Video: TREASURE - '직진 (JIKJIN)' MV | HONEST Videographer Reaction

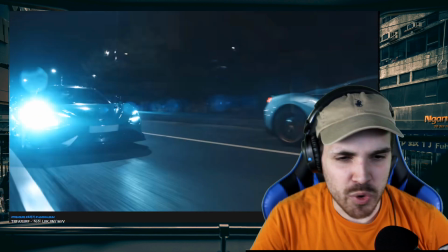This is how it's supposed to be. Great cuts. Really, really, really, really great cuts.
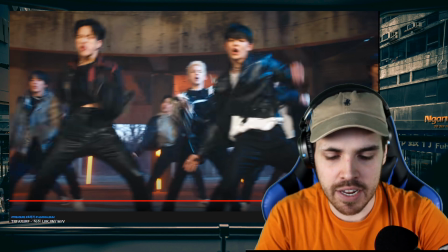And also it cuts between a light tone and a light tone, a cool tone and a warm tone.
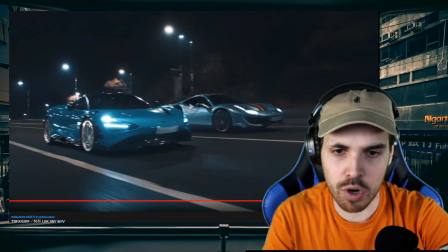So more blue and then it turns to a more warm. Saw that from blue to warm. Really cool.
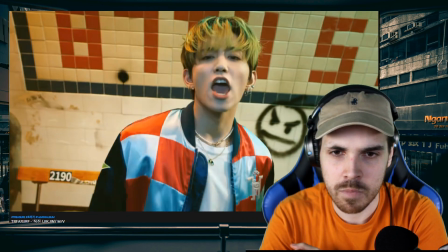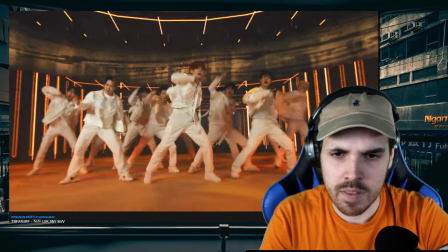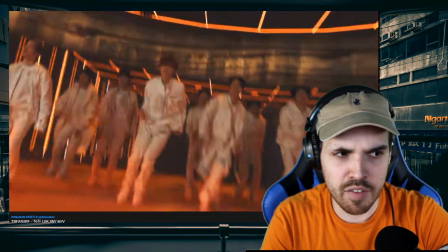Love it.
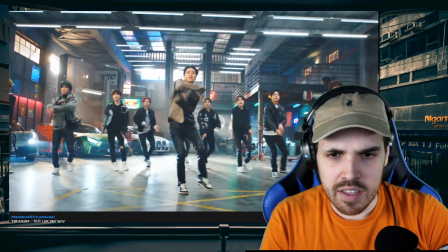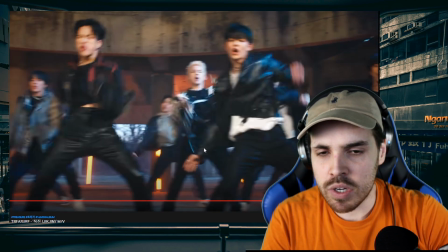The main reason why I love this entire sequence is because nothing is mechanical.
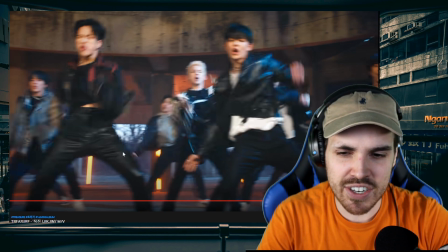It's done with a mechanical arm, other words, in a robot. But what I do like is that you can look a little bit outside here and you can see that it's a it's daytime Again, I thought everything was shot at nighttime but it's always nice to see these kind of elements because it shows that they'd film throughout all the different times of the
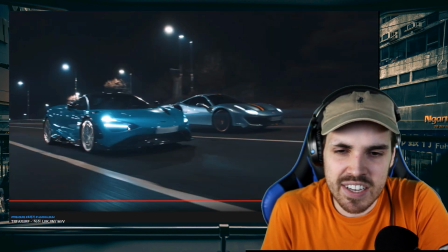day And it just makes it it just shows how much time they put into it. Look at this. Everything is just handheld You know the camera all of a sudden just moves accidentally up.
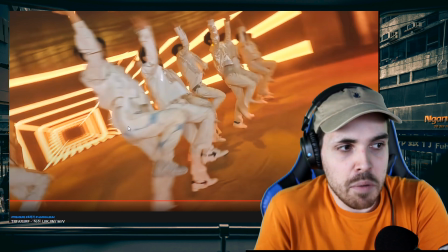Maybe it wasn't accidental, but it's really cool You know what?
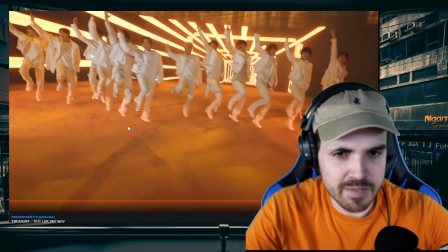I also like I'm wearing the color that they actually have with this MV nice man that's a big group though like they are massive
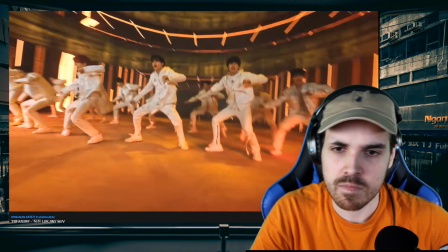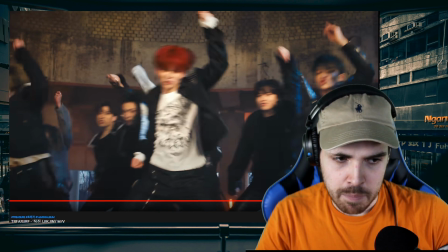okay i wanna i know we're watching this for the second time but i wanted to analyze it i want to watch it once of course just without the
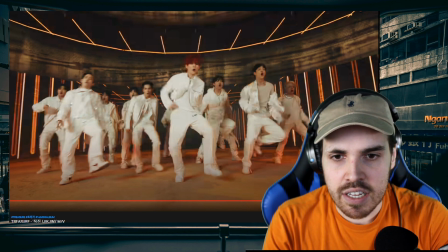interruption here but what i really think is great here is that this is a massive massive group i don't know how many members are in
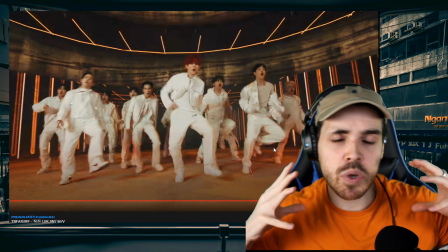it but it looks like 10 12 15 or so the point is that the areas where they shoot are massive it really gives them the space to do their choreography.
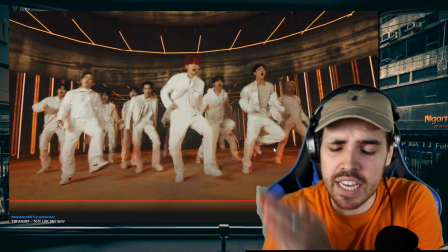This is so important. I still say it till today and I already said it in some of my videos.
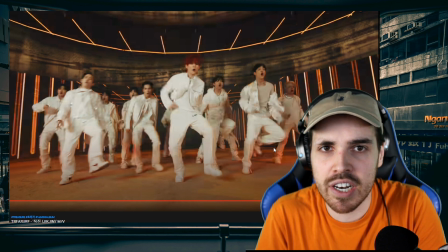When you have a big group, give them the real estate that they need to do and perform their choreography. Don't use small areas. It feels very cramped and here you actually feel as if you could join in and dance with them rather than like you know what I feel a bit uncomfortable because it all looks a bit tight.
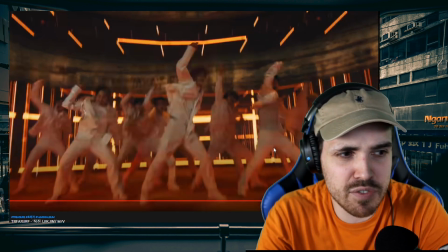But this is very nice.
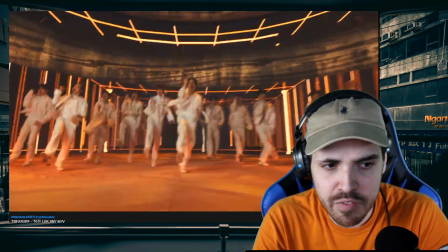Very good. Very professional.
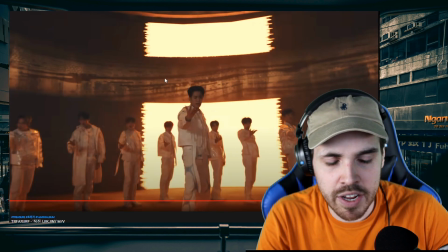Those LED walls, by the way, I don't know how much they cost to rent, but this was one of their biggest budgets that they used here.
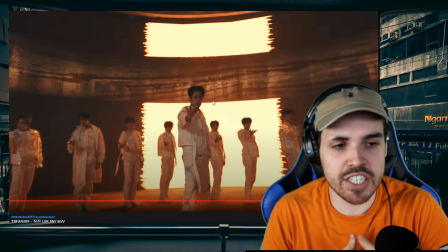And it's really, really cool that it's actually synced with the music. It's synced with the choreography. Awesomely set up. Whoever did the light design here, hats off to you. Fantastic job. And also to the cameraman. Very, very cool that everything is handheld, maybe with a gimbal, but it's nice.
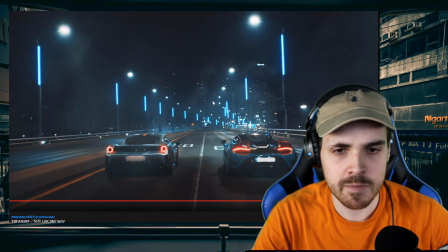It's nice that they did it like this. Beautiful. I wonder where this is filmed, by the way.
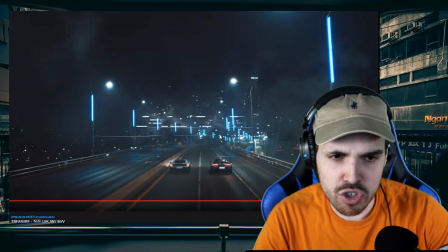because I was in Korea, but I just never saw these type of streetlights. Like if this was filmed in Korea, and if you know, please tell me in the comments. I'm very curious because I love these streetlights. I've also seen them with Minho's MV, but just tell me about it. I would love to know if this is maybe a standard in Korea or not. Hey guys, that was Treasure with Jake Jin. And I will say, this is a party to 2022. I don't know the group. I will for sure make sure to check them out in the future again. Full of light, full of environment, full of everything, excitement, everything you want from an MV. And also on top of that, the locations are real. This makes the MV so much more realistic and it makes it so much easier to film because you just have no hassles with how elements look. The elements are there, everything is focused on the lighting and how everything is set up in that sense. And that is so much easier than having green screen special effects, which in most cases are not needed. And also they're quite expensive.